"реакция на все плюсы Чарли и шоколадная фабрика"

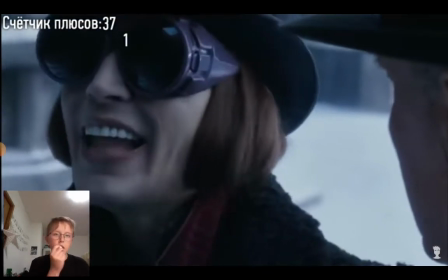(16:34)
Великолепный Джонни Депп, великолепно исполнил роль великолепного кондитера. На роль пробовались десятки именитых актеров, и нам очень повезло.
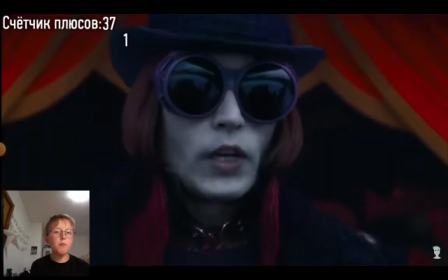(16:41)
А чтобы комфортнее уместить это видео, сделаем для него отдельный счетчик. А, это не сбой.
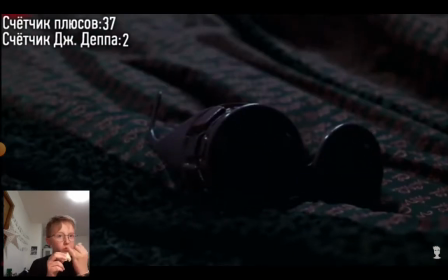(16:51)
Такой акцент на выброшенные очки был сделан не из-за важности для сюжета, а просто в те времена 3D-кино только появилось, и нельзя было весь фильм сидеть в очках.
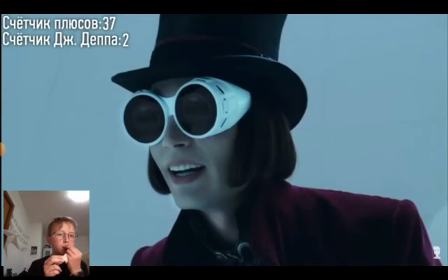(17:00)
Поэтому в течение сеанса было и 2D, и 3D изображение, а такими кадрами указывали зрителям, когда их снимать.
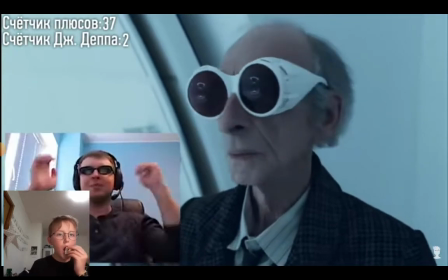(17:06)
Олды вспомнят планету чудо. Олды на месте.
Я Виолетта Борика.
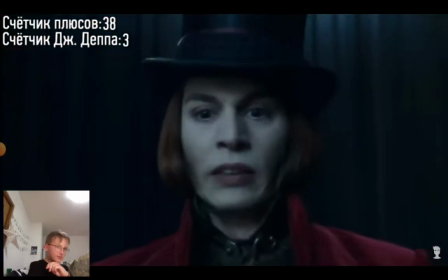(17:13) Мне все равно. Я Верука Соль. Рада познакомиться. Я всегда думал, что Верука это такая мозольная.
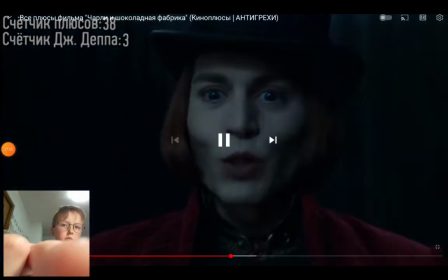(17:20) Не представляешь?
А ведь это и правда такая борода. Мама помешала видосик снять.
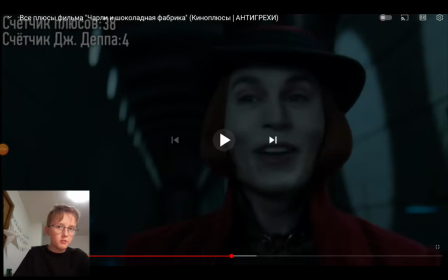(17:25)
Печаль. Ладно, продолжим дальше.
Мы родители.
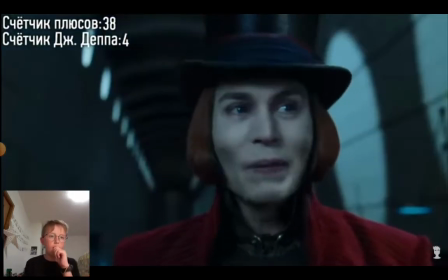(17:33) Да, мама и папы.
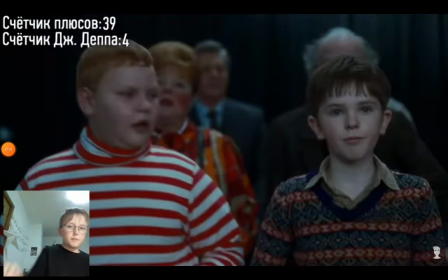(17:38)
Подождите. Опять мама помешала. Ладно. Еще раз.
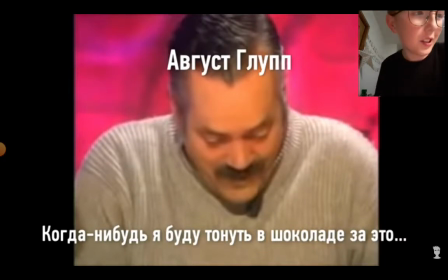(17:48)
А в Гузглуб. Когда-нибудь я буду тонуть в шоколаде за это, извините, что я рыгну.
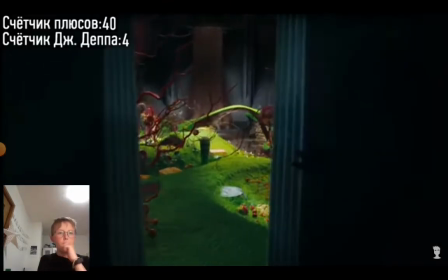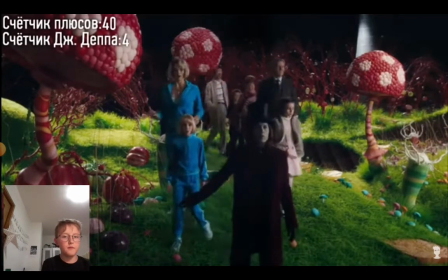(18:01) Итак, будьте осторожны. Красиво такая.
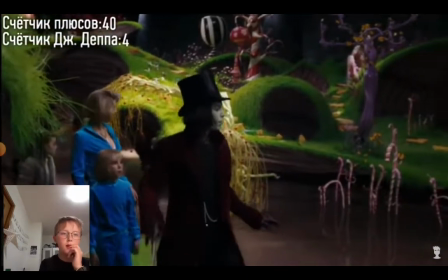(18:07) А, да, тут очень красиво.
Ну, каждая да.
Капель этой реки горячий шоколад наивысшего качества.
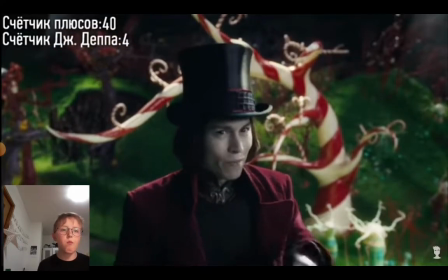(18:14) Подоба, он перемешивает шоколад. Эти трубы разносят его по всей фабрике 1000 литров в час.
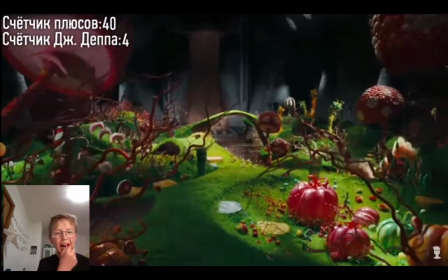(18:23)
Да. Все, что вы здесь видите, настоящее. Съемочная группа действительно сделала водопад на веку из шоколада.
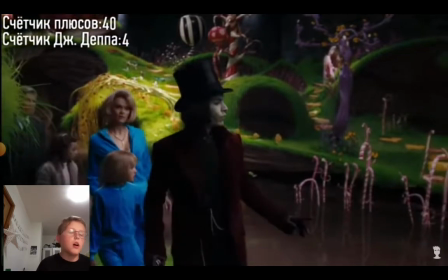(18:30)
Ну, ладно, это шоколад не настоящий. А. Вдумайтесь, 900 000 литров искусственного густого шоколада.
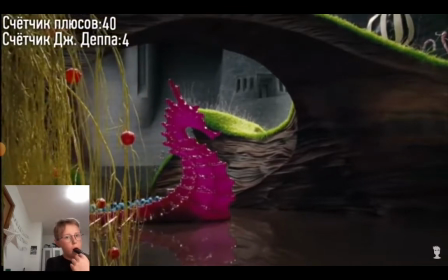(18:36)
Они потом реально пыли. Почти все конфеты и леденцы на деревьях настоящие.
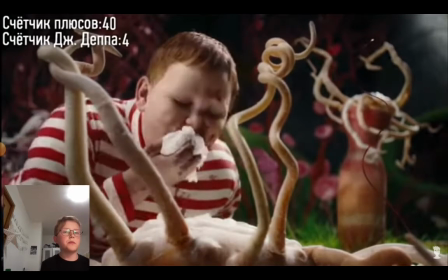(18:41)
Компания Nestlé была главным спонсором и предоставила сладости для съемки. Капец.
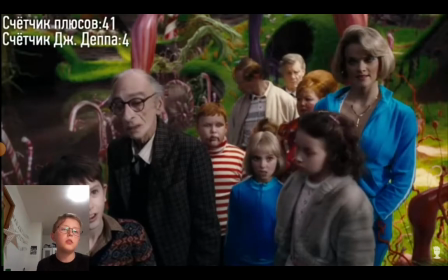(18:46) Траву можно есть? Все, что есть в этом цехе, съедом.
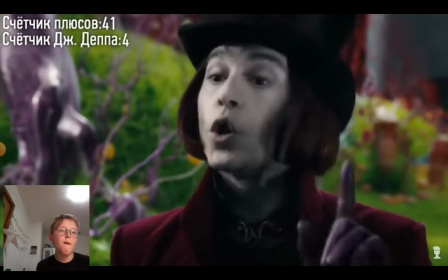(18:50) Даже я съедобен, но это называется канимализм и не приветствуется в большинстве обществ.
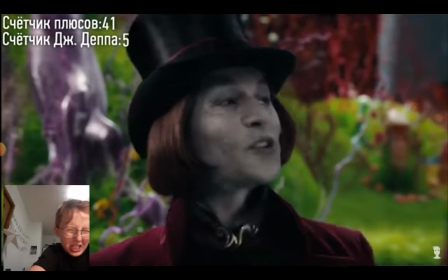(18:58)
Печать, я хотел вас есть.
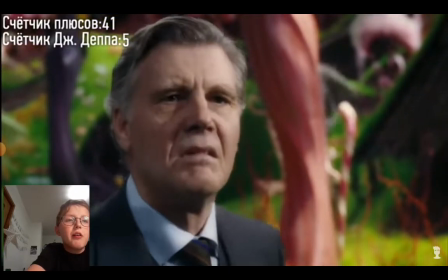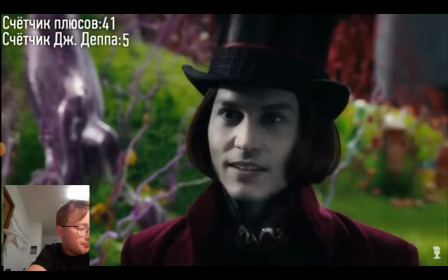(19:05)
Такая пауза со взглядом на старого отца Веруки снова делает акцент на предысторию Вонки.
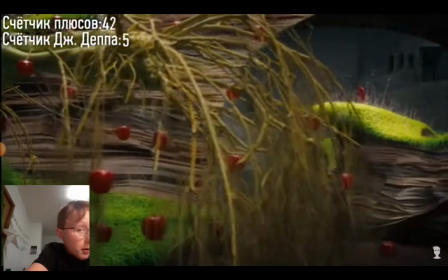(19:10) Пап, что это? Умпа-лумпа. Конечно, настоящая.
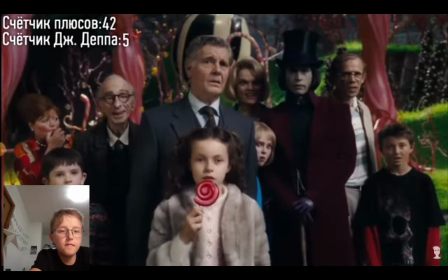(19:17) Это Умпа-лумпа из самой Умпа-лумпы. Это выдуманная страна. Я школьный учитель географии, и я вас уверяю.
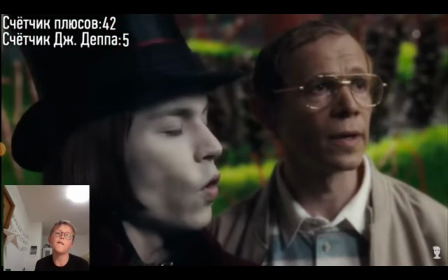(19:23) В таком случае вам известно о том, какая это ужасная страна.
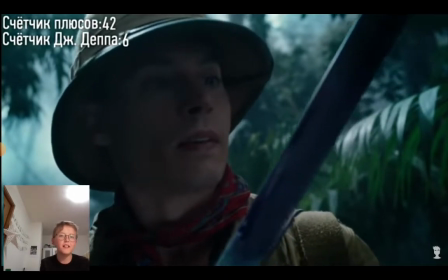(19:29) Я поехал в Умпа-лумпу в поисках новых экзотических вкусов для конфет. Я нашел Умпа-лумпу.
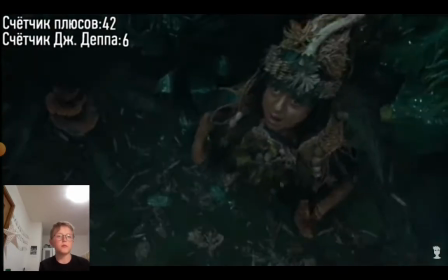(19:35) Они мечтали о какао-баба. Найти за год 3-4 какао-баба для Умпа-лумпы – великое счастье.
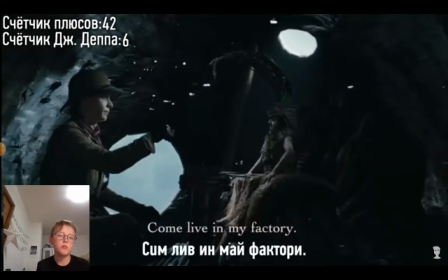(19:41) Поэтому я сказал вождю. Come live in my factory.
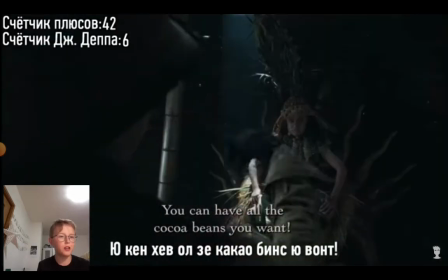(19:46) You have all cacao beans you want.
You want okay.
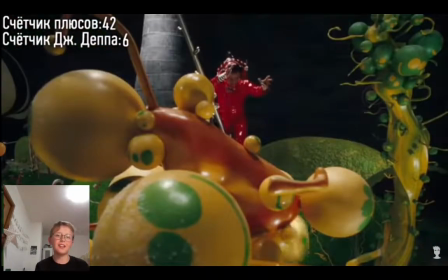(19:53)
Нормальный перевод с английского на русский. И отлично подходит под фабрику Вонки, где злые шпионы не станут красть его секреты.
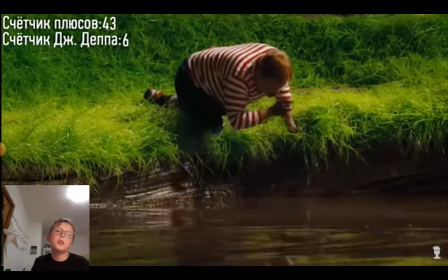(20:01) моего шоколада не должна касаться рука человека. Он не умеет плавать.
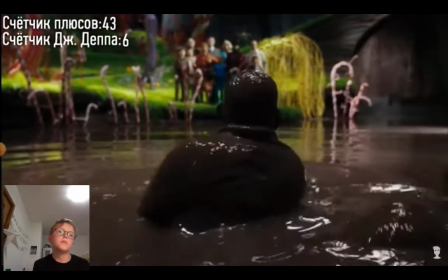(20:09) Спасите его.
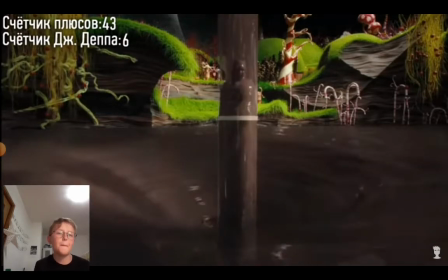(20:13)
Тормоз затянуло.
По-моему, они хотят спеть песен.
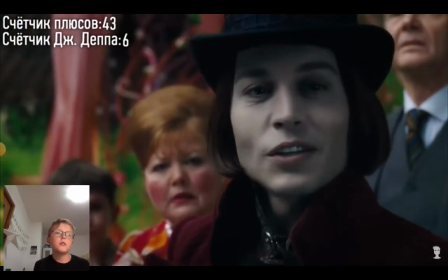(20:18)
Да.
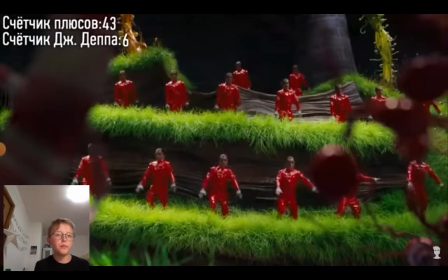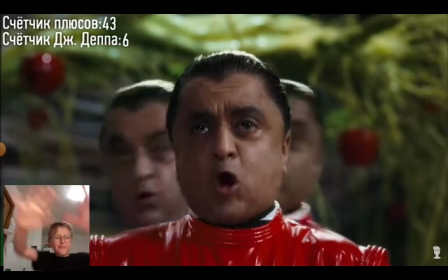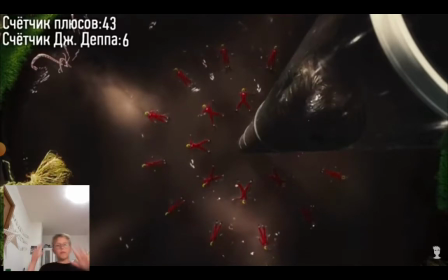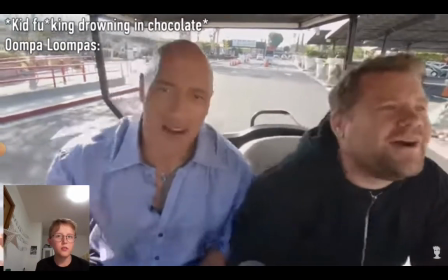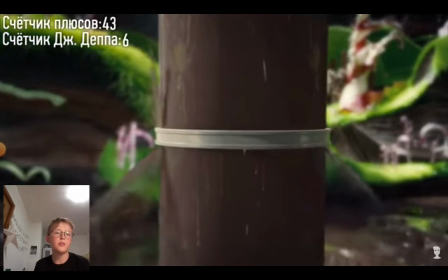(20:38)
Ребенок выпал из-за своих плохих особенностей, жадности и чревоугодия.